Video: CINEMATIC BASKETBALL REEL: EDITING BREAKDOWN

this is the second YouTube video I've ever filmed. I might post this one before the first one I've ever filmed but this is the second one I've filmed. My name is Jack Pollock. I'm a videographer based out of Draper, Utah and for those of you who don't know me unless you're my six friends watching this in that case thank you for watching. I'm a videographer for my high school. I'm a senior in high school right now. I do primarily sports videography. I've done a couple other things and I do couple other things but just time of the year and where I'm at right now I primarily do sports videography and I've gotten a lot of questions a lot of my edits before so I figured I would take this opportunity to do a breakdown of my edits this is a basketball edit and I did a couple different things that I think you guys would find pretty interesting so I go ahead and take a look
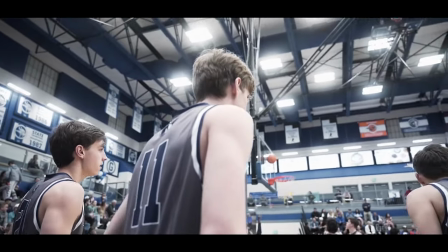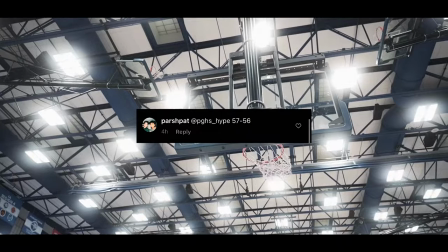61s I'm not a play out, it's crush a lot For the dust, for the dust
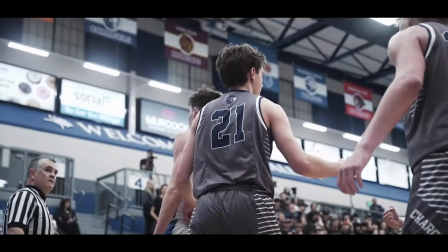72s I'm not a play out, it's crush a lot
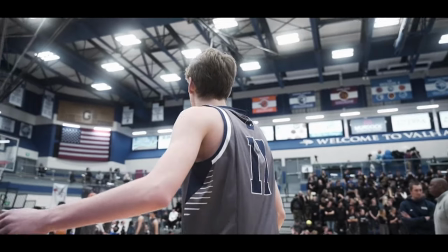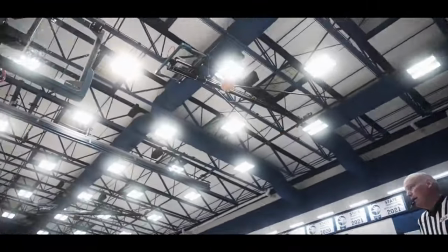79s I'm still not a player, but you're still a hater Color fader to the top, see you later I'm going penthouse sweet,
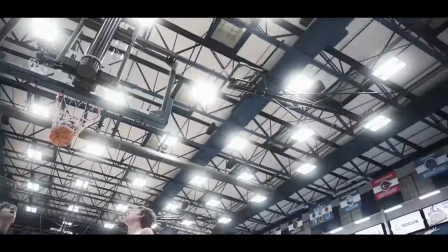86s penthouse freaks In-house beats, crunch power six, ten five
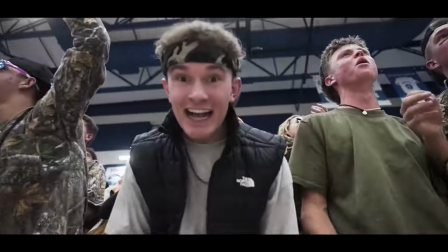93s And it's good by Boston, so the Chargers with back-to-back triples have taken the lead back.
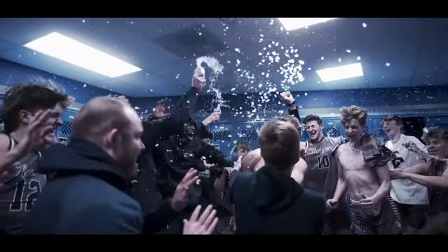102s The Chargers win the basketball game, 57-56.
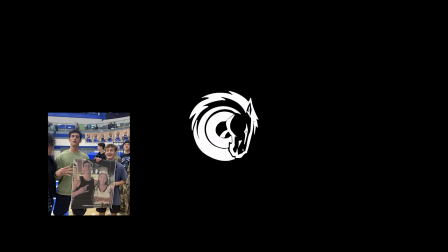108s The crowd goes absolutely nuts, and Corner Canyon is the region champion.
All right, well, hopefully you guys enjoyed that video. It was super fun to make, so I'm going to talk a little bit about how I did it, just different things about the video in general, and we can talk about different effects I did and stuff like that,
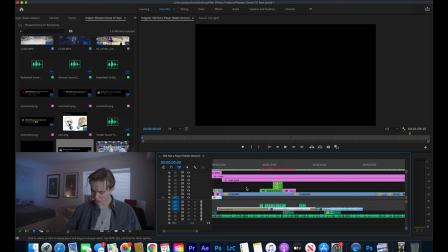127s
so we'll just go ahead and jump right into it. All right, so we'll go ahead and get started. Here's my timeline right here.
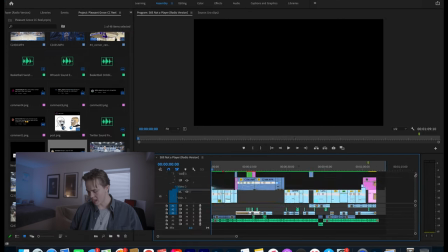134s
Definitely a little intense. I did a lot of audio design, so we're going to start. We'll work our way down.
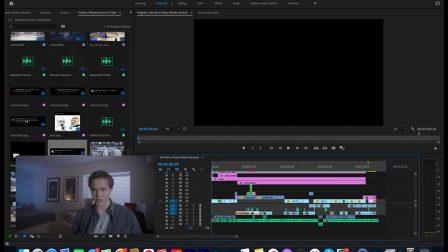140s
So for what I did for this video is I color graded all the clips really similarly, and And so the Sony a7IV, when you're shooting at 120 frames per second, it only allows you to shoot 420 8-bit, which is kind of a bummer. But I've created a custom picture profile for my camera. It's not like I'm not trying to sell you on it or anything, but I created a picture profile for my camera that makes color grading with this kind of footage a lot easier. And I'll put that all down in the description below, and you can try that out and see if you want to use it. You can use it with any Sony camera that shoots with those picture profiles.
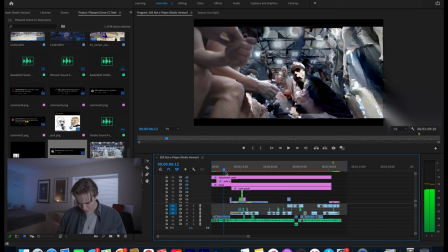172s
So for color grading in particular, this is what, let me turn off the color grading so that way you can see what the clips look like without the grade.
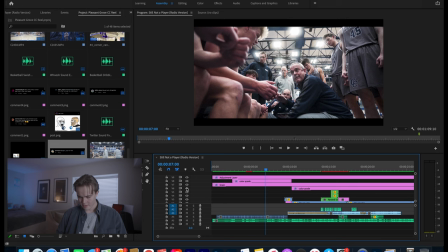180s
So this is what that clip looks like with the color grade. Then this is what it looks like after the color grade.
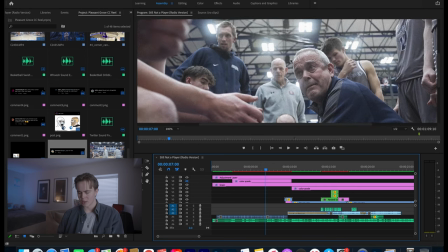185s
So looks pretty, looks pretty cool. I really like the way that it looks. Something kind of cool, I did shoot with the diffusion filter so you can see the lights in the background.
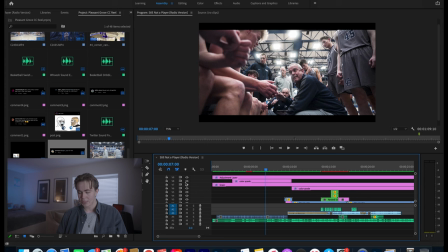194s
The highlights are kind of bloomed, which I really like. And I do pop that a little more, obviously, when you look at the final color grade.
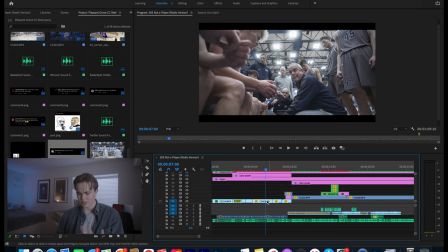201s
I pop those a little more. Then I reintroduce some colors to the skin tones, change the hue of the blue a little bit.
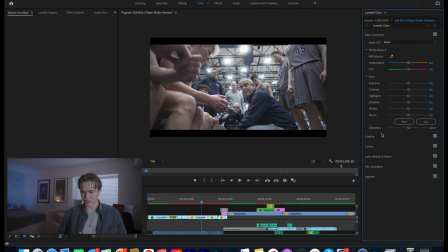207s
So I'm going to go ahead and just color grade this clip individually so you can see my process and how I do that. So we're going to open our Lumetri color panel. Then we'll go to curves first and this is where I start almost all of my color grades is in curves.
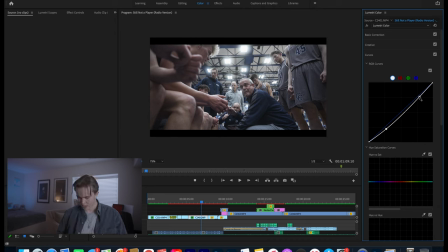220s
So we're going to create a little s curve which for those of you that don't know what an s curve is it's basically just turning your general curves panel into an s and we're just going to do a light little S curve because I do want to maintain a lot of that dynamic range that we've already introduced. So that's what it looks like with the S curve done.
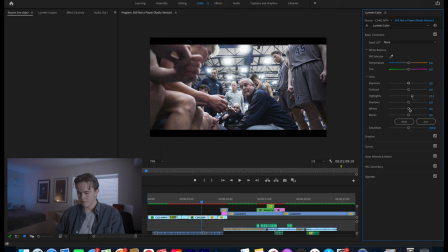236s
And then what we do to pop those lights a little bit, it's already raised a little bit with the curves, but to kind of emphasize that we're going to raise our highlights a little more. And then if it needs more, we're going to raise our whites, which I don't think it needs more.